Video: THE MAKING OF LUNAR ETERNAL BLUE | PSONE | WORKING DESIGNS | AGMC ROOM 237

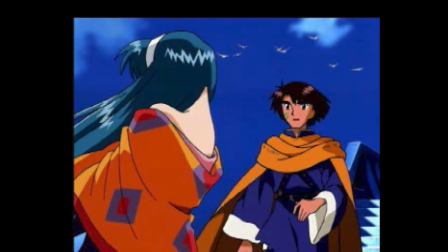504s
The storyline for Lunar 2 was also a somewhat more sophisticated type of story.
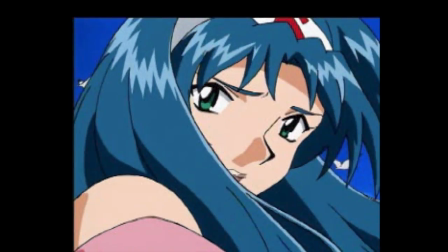510s
So we tried to make the characters appear in a little more realistic manner.
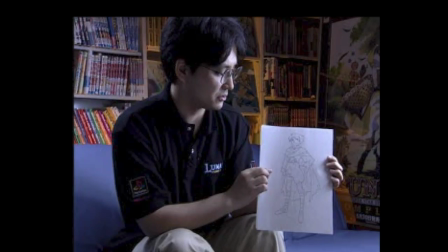517s
This is the main character in Lunar 2, whose name is Hero.
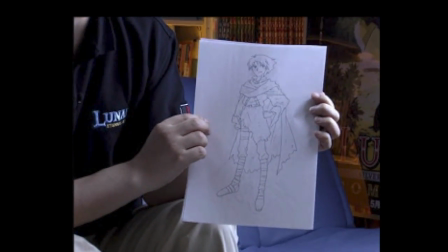521s
As an initial setup for this character, he was living in a remote desert area with his grandfather.
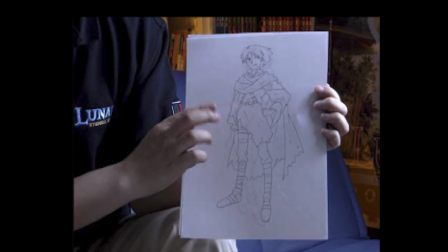527s
His character was supposed to be an adventurous one, like a treasure hunter.
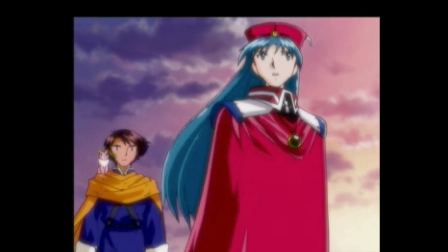533s
I wanted this design of Lucia to appear in something that looks like a uniform. Here she is wearing a medallion.
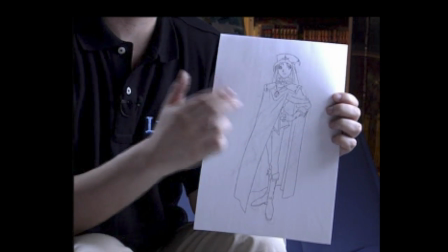540s
With this medallion, I tried to symbolize the relationship between the Earth and the Moon by its design. Since the character will become smaller on the game screen,
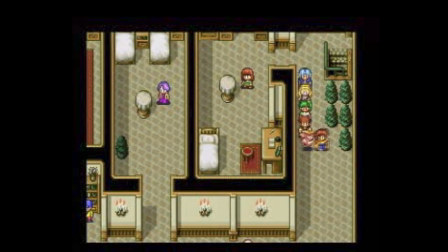551s
I try to make sure that each character will have some prominent feature besides the clothing they wear, so we can distinguish the character even if the size is small.
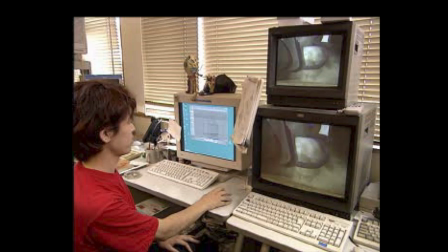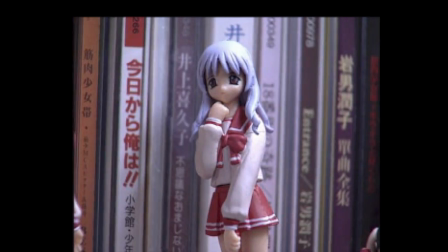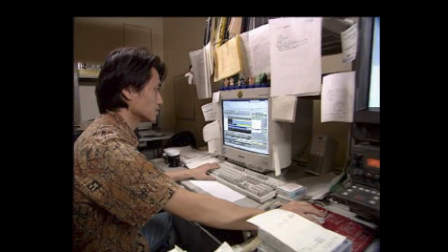581s
The previous animation, Lunar 1, was more for purposes of effect. For example, a huge mysterious castle appears in the script, etc. There were many scenes that had a significant visual impact in Lunar 1. But this time, the animation was more drama-oriented.
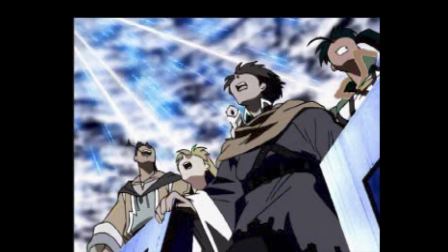599s
There were many scenes in Lunar 2 that showed the inner struggle of human beings presented through the images displayed. Japanese animations are done differently from those done in American animation. In American animations, they make the dialogue first and adjust to that dialogue. We call this pre-scoring, matching the dialogue and writing it into a plan that is given to the animators. The drawings are then done to match the dialogue. However, in Japan, animators construct the images, and then,
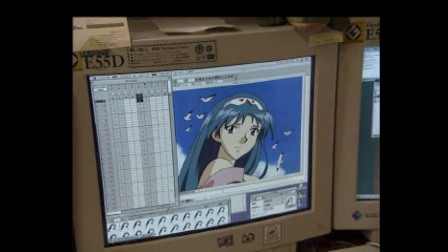634s
according to those drawings, voice actors will add their part while watching the animation. First, we create the drawing based on the original artistic rendering. We then use the computer to paint the color into the drawing.
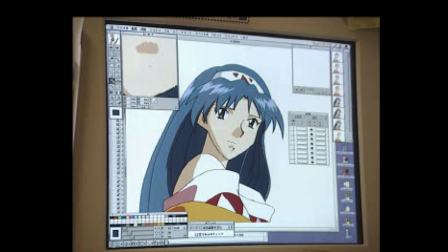650s
This is called Paint Man. Like this, we paint by hand, many sheets, one by one.
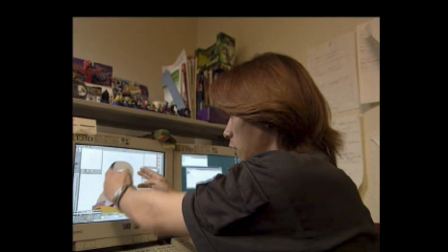659s
As this drawing shows, character itself does not move.
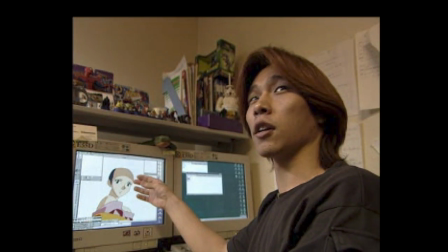663s
When we want to move only hair, if we put hair and character together, we have to make many drawings.
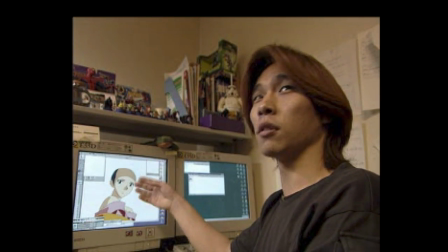668s
And there's also a danger that the character may look a little different. We therefore make hair by itself.
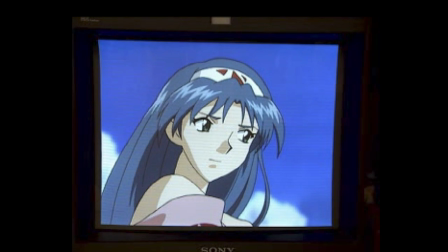675s
When we film it, we put the two together. It will look like the hair is being blown by the wind.
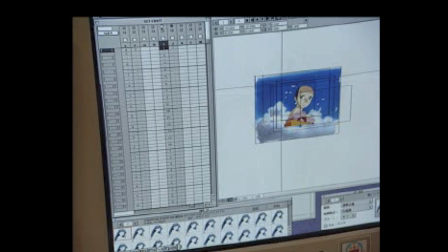681s
The graphic data created on the computer is rendered using Macintosh software. At that time, the background is filled in with a watercolor drawing. The director, Toshiyuki Kuboka, was originally an animator. When he looks for beauty in hand-drawn art or detailed artwork, he turns to watercolor paintings. Subtle variation in shade of color or thickness of paint layer,
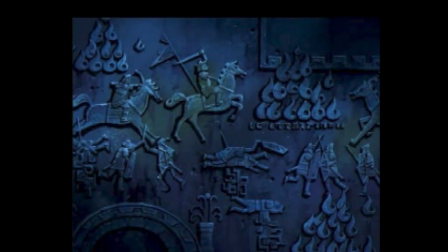710s
the subtle accents created by the touch of the brush, these things cannot be done quite well enough with the computer.
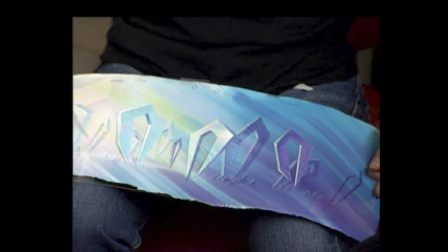717s
First, when the camera moves from one end to the other of this overlay, we slide it slightly to give it the 3D effect.
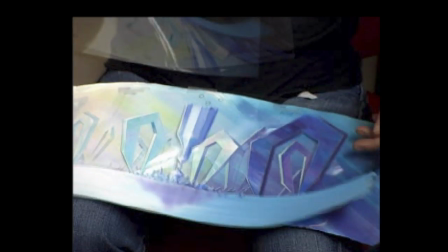725s
The floor here is where the character walks.
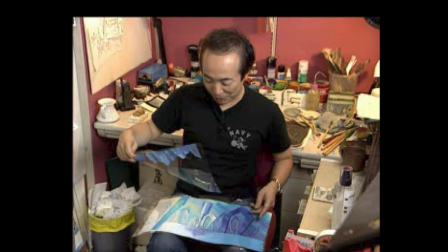731s
In front of that, we place this one. And then we place this one on top of that.
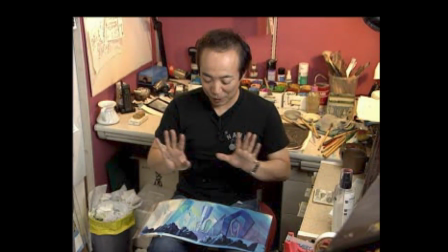736s
The screen itself is moved while the character is placed in the center. This produces a pretty good 3D effect.
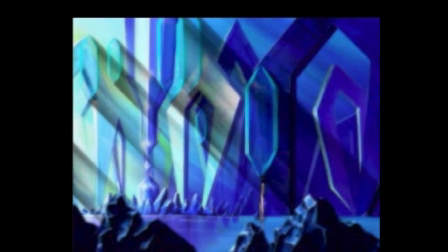744s
This is the regular method we used here for this type of animation.